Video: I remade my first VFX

This is my first VFX shot, and it's kind of ugly, so in this video, I'll be making it better.
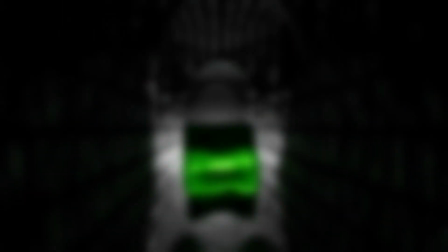[0:05]
Make sure to stick around to the end of the video to see how it turns out. Before we do anything, we need the idea.
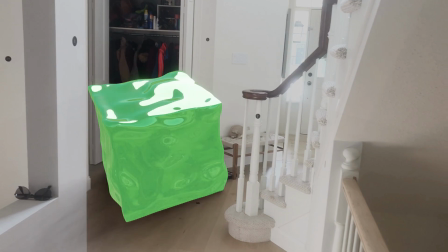[0:11]
The original shot has a gelatinous cube from Dungeons & Dragons. I wasn't a big fan of how static it looked, so this time around I'll be giving it a physics simulation.
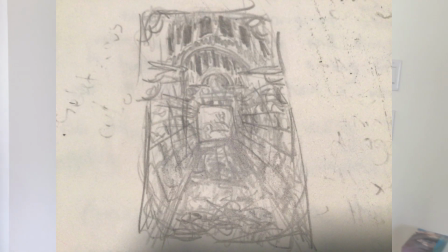[0:20]
Another thing I didn't like in the original was the background, so this time I'll 3D model it to look like this sketch I made.
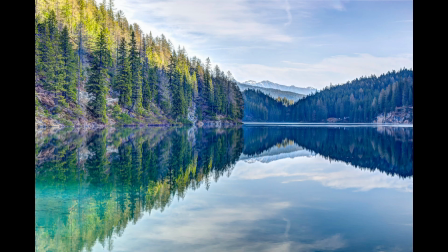[0:26]
Finally, I want better camera motion, so instead of tracking the scene, like I did previously, I'll keyframe the camera position.
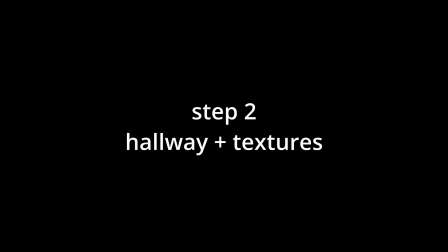[0:34]
For my idea, the most important thing to get done first is the 3D environment and its textures, because it acts as a base for the camera motion and the physics simulation. Alright, so let's add mesh plane for the ground.
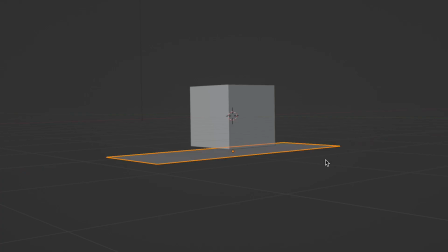[0:47]
If we scale that up, it's perfect. Alright, rotate that 90 degrees and we got our wall.
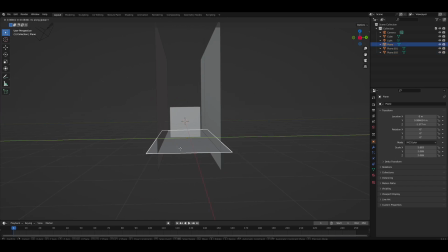[0:53]
If we duplicate that, our other wall's done. Same thing with the ceiling. Nice.
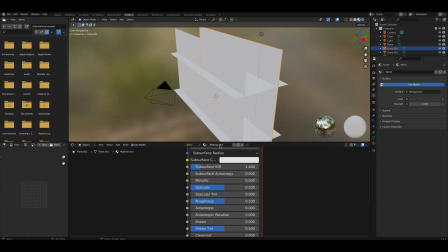[0:59]
So let's go into our shader tab to add a texture. What I want is a dark brick texture.
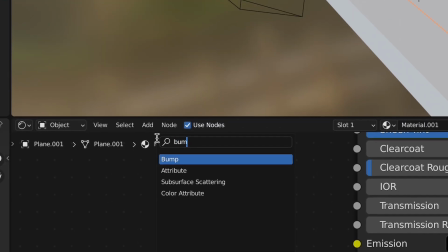[1:04]
What I'm doing right now is changing the way light bounces off our plane to make it look more three-dimensional and potentially rocky, which is the kind of look I'm going for.
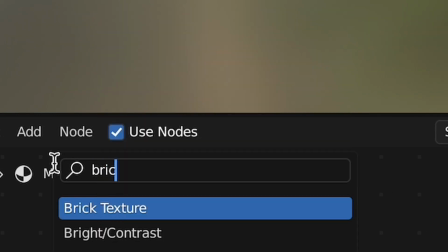[1:13]
Now I'm mixing the shader I just made with darkness in a brick texture so that it looks more like a brick.
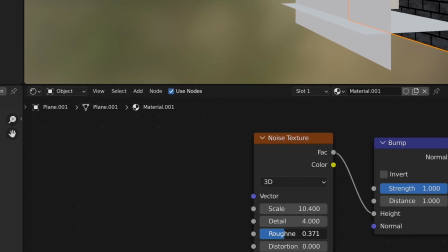[1:20]
So what I'm gonna have to do is add more feather on the mortar so
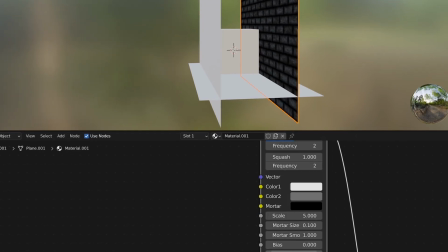[1:26]
that it looks more realistic rather than the kind of cartoony mortar it had previously, more like shadows in between the bricks.
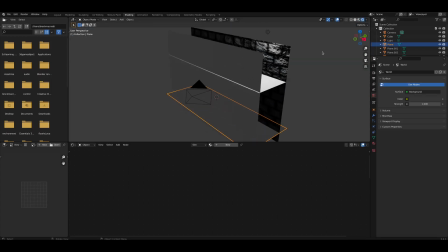[1:33]
I think this looks great in the rendered view, really realistic in my opinion.
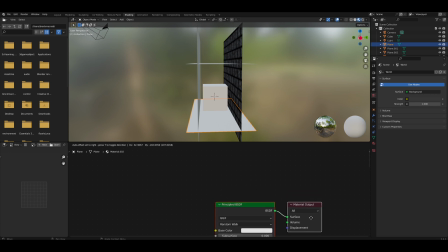[1:38]
Here's the snow tree that I used. Moving on to the next texture, I'm going to use the snow tree to give it a rocky look.
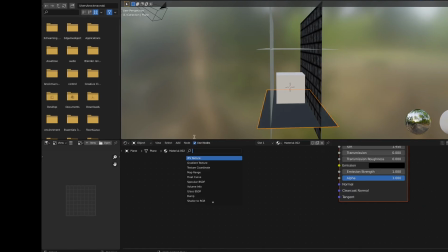[1:45]
It's going to be a very similar tree to the previous one, just minus the brick texture.
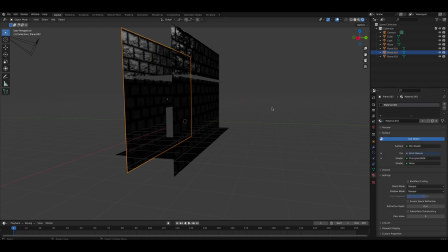[1:51]
All I've got to do is add this texture to the other faces in the hallway, and we're done texturing it for now. So I lost some footage. Right now I'm working on the texture for this little thing I made, this decoration.
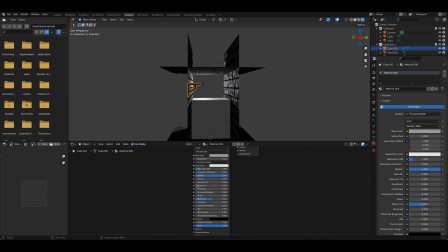[2:06]
I want a noisy metallic texture that looks old and rusty.
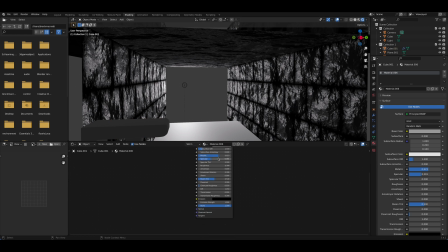[2:11]
So we just gotta give it some metallic properties really fast.
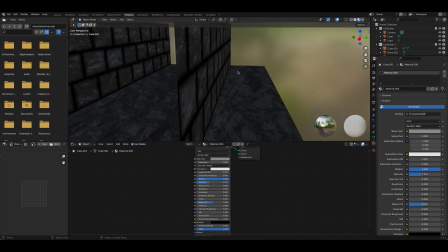[2:16]
Yeah, after changing around the settings a bit, I got a base texture that I'm pretty happy with.
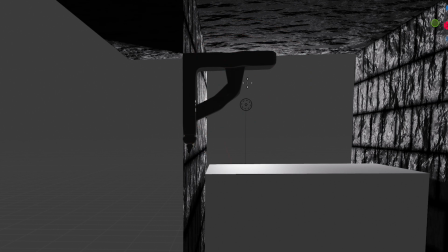[2:22]
Right now, I try to smooth it out, but it doesn't really work, so I just leave it alone.
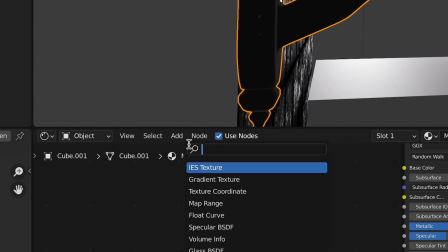[2:27]
So to give the decoration the rusty texture I want it to have,
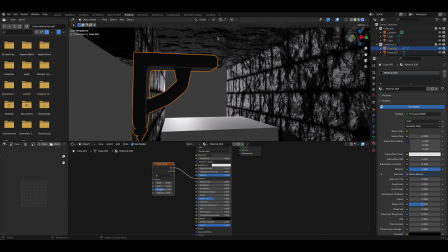[2:32]
I'm going to add a noise texture and plug that into one of the settings so that it has a bit of variation to it,
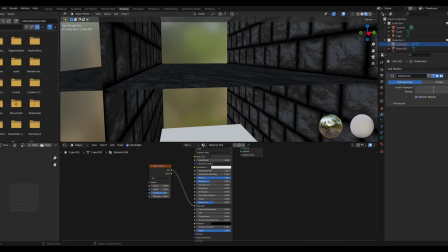[2:41]
breaking up the uniformity a bit. Right now I'm just messing with the settings, plugging in the noise texture to different attributes to get the result I want.
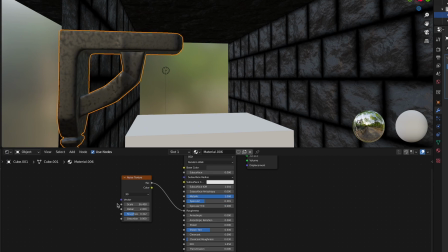[2:53]
I think this ends up looking really good, especially in the rendered view, so I just leave it at that for now.
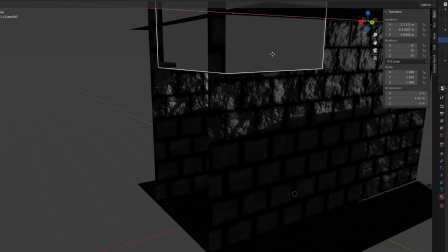[2:59]
I'm adding a new cube to use as an archway in the hallway, so I'm just going to scale that up to the right size and put it in the right position so that I can use it in the future.
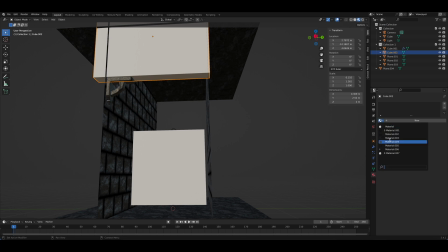[3:10]
Now I'm going to give the cube the metal texture so that it blends in with the decoration a bit better.
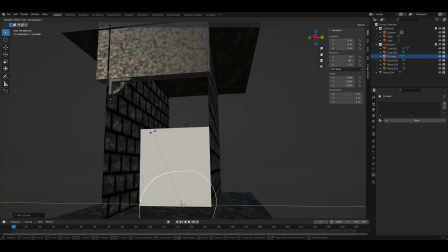[3:18]
What I'm doing right now is adding a cylinder. I'm going to subtract it from the geometry of the cube to make it an archway.
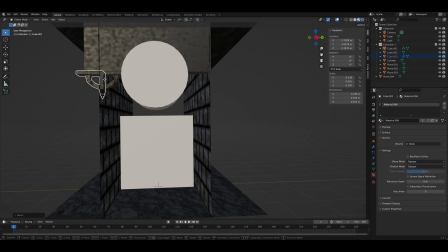[3:29]
I'm going to duplicate the little decoration to put on the other side of the arch.
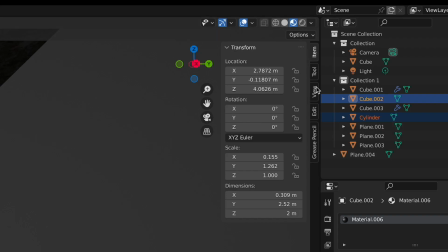[3:36]
Once I get the cylinder in the correct position, I can use the Boolean tool to subtract its geometry from the original cube.
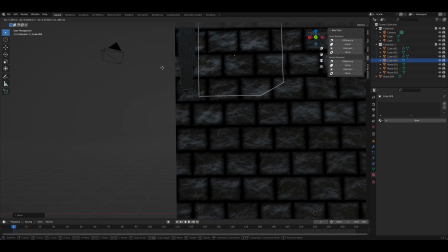[3:46]
Let me add a cube. This one's also going to be a Boolean for the archway, except it's going to make it look like it's made of metal bars.
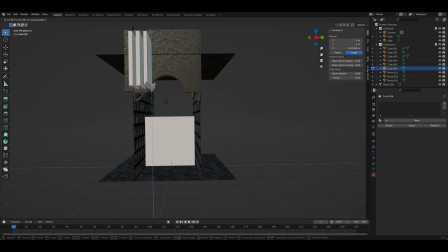[3:52]
Once I scale it properly, I can duplicate it evenly across the archway, making sure to avoid the arch in it.
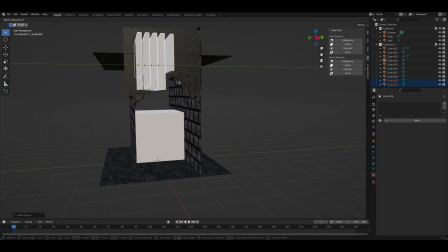[4:13]
So we can duplicate these and flip them around to complete the other half.
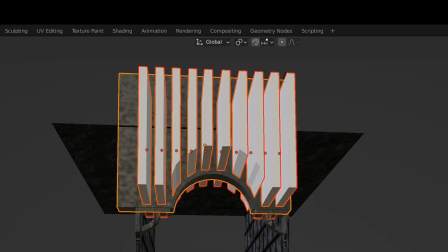[4:17]
And then after we're done that, we're going to do the same thing we did on the cylinder and just use the Boolean tool.
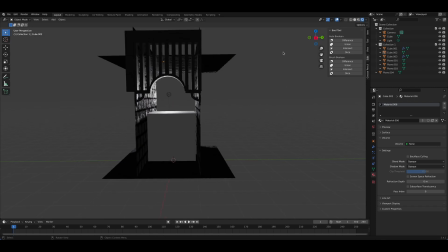[4:25]
That looks great. So now that we're done a segment of our hallway, if I want to make it longer,
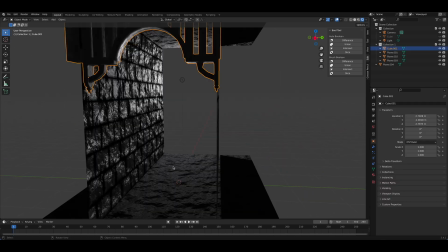[4:31]
what I can do is I can use the array modifier in the modifiers tab
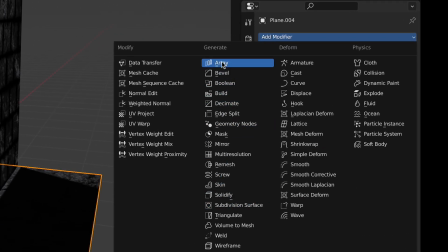[4:36]
to instantiate the mesh just over and over again, which would make it longer without actually adding more vertices.
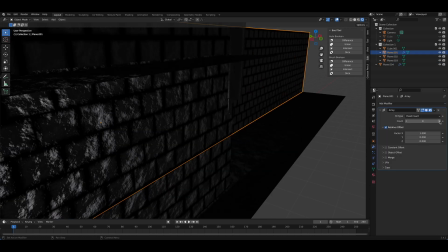[4:44]
So I can do the same thing to all the other faces, and then we'd end up getting a longer hallway.
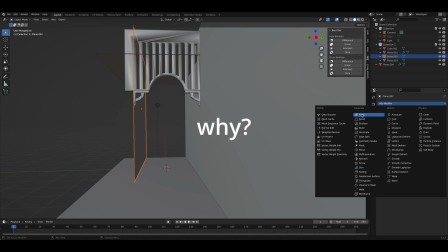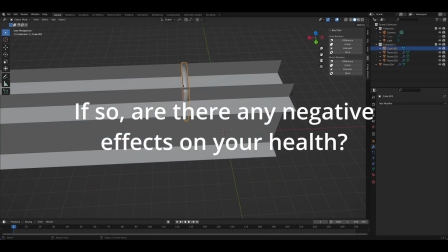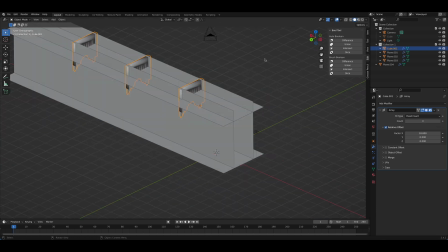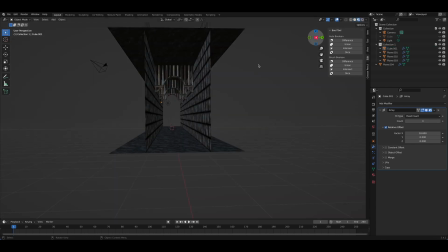[5:10]
Now that we have our hallway modeled and textured, it's time to move on to the next step, which is to model the gelatinous cube, and that should be pretty easy. I'm going to add a simple subdivision to give me more geometry to work with.
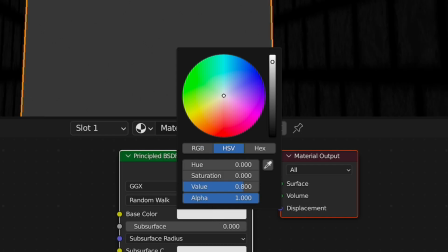[5:23]
I'm going to give this a glass shader by going into the shading tab and adding a glass BSDF with color set to green.
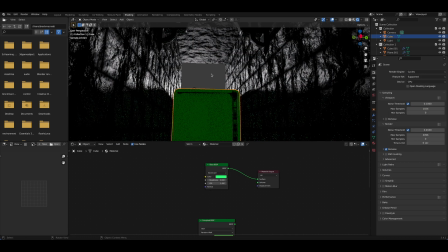[5:31]
I don't end up using the principled BSDF that I set up, and I don't mix it up with the glass BSDF either.
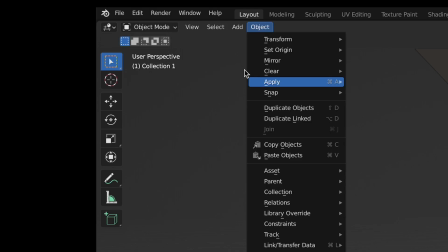[5:38]
Step 4, camera motion. So here I struggle to find an empty object.
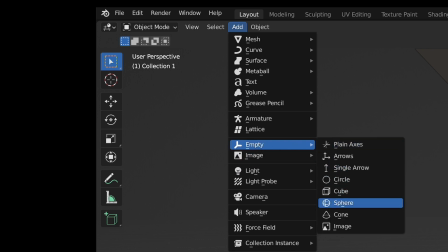[5:47]
Essentially what I'm going to be doing with this is I'm going to take this, put it in the middle of the hallway.
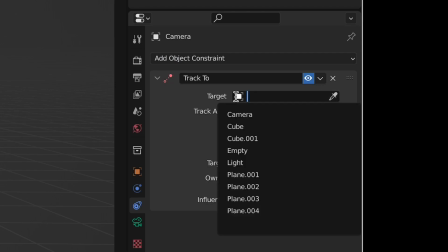[5:53]
I'm going to track the camera to this empty so that I can have more precise control over the camera and give it the sharp turns that I want to.
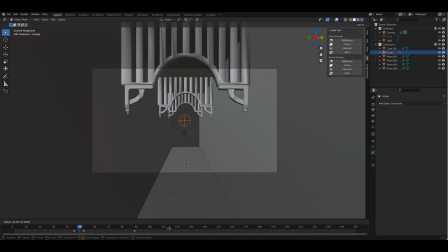[6:03]
So what I'm doing right now is I'm keyframing the empty's movement through the hallway to give the camera a kind of look over the shoulder. What I want to achieve with the camera motion is a bit of storytelling. So the person holding this camera is going to be running towards the exit of this dungeon, and he's going to turn around and see the gelatinous cube. Next step, physics.
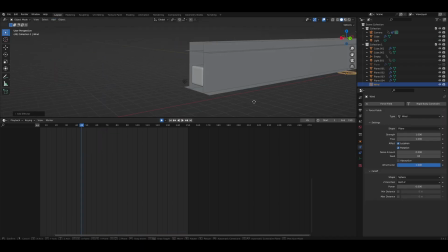[6:24]
I'm going to give the cube a soft body simulation, which makes it act kind of like Jello, but helps it interact with other physics simulations like wind, which I'm setting up right now.
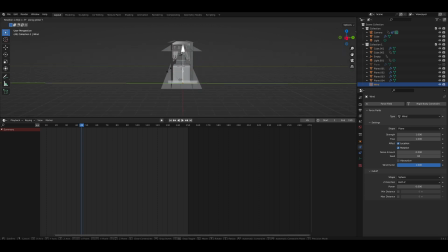[6:33]
I created a collision domain so that there's a simple mesh for it to collide with. You can see that white kind of staple right there. Simulation is a lot of trial and error in 3D, so that's essentially what I'm doing right now.
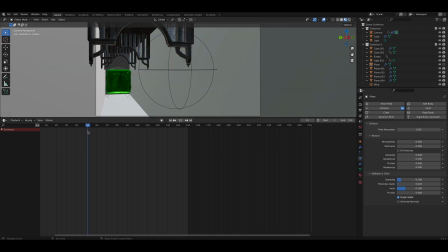[6:50]
I just gotta mess around with a ton of settings until I'm happy with it. Overall, I'm really happy with the final render.
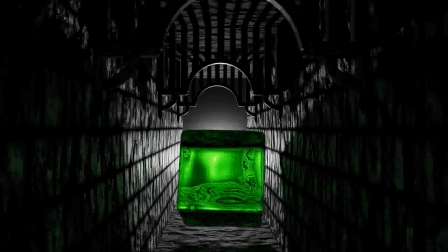[7:04]
It took a lot of time and effort, so if you could, I mean, it says subscribe.
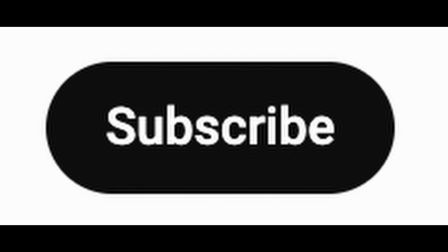[7:11]
I guess that means that you should, do it. Anyway, thanks for watching this whole thing.
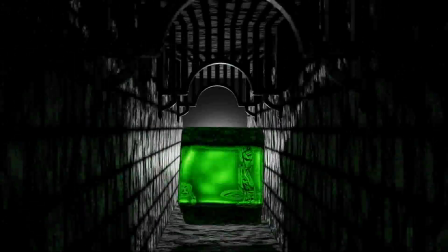[7:17]
Yeah, if you were just watching this wondering why it's, like, bad, it's because this is, my first video, so thanks.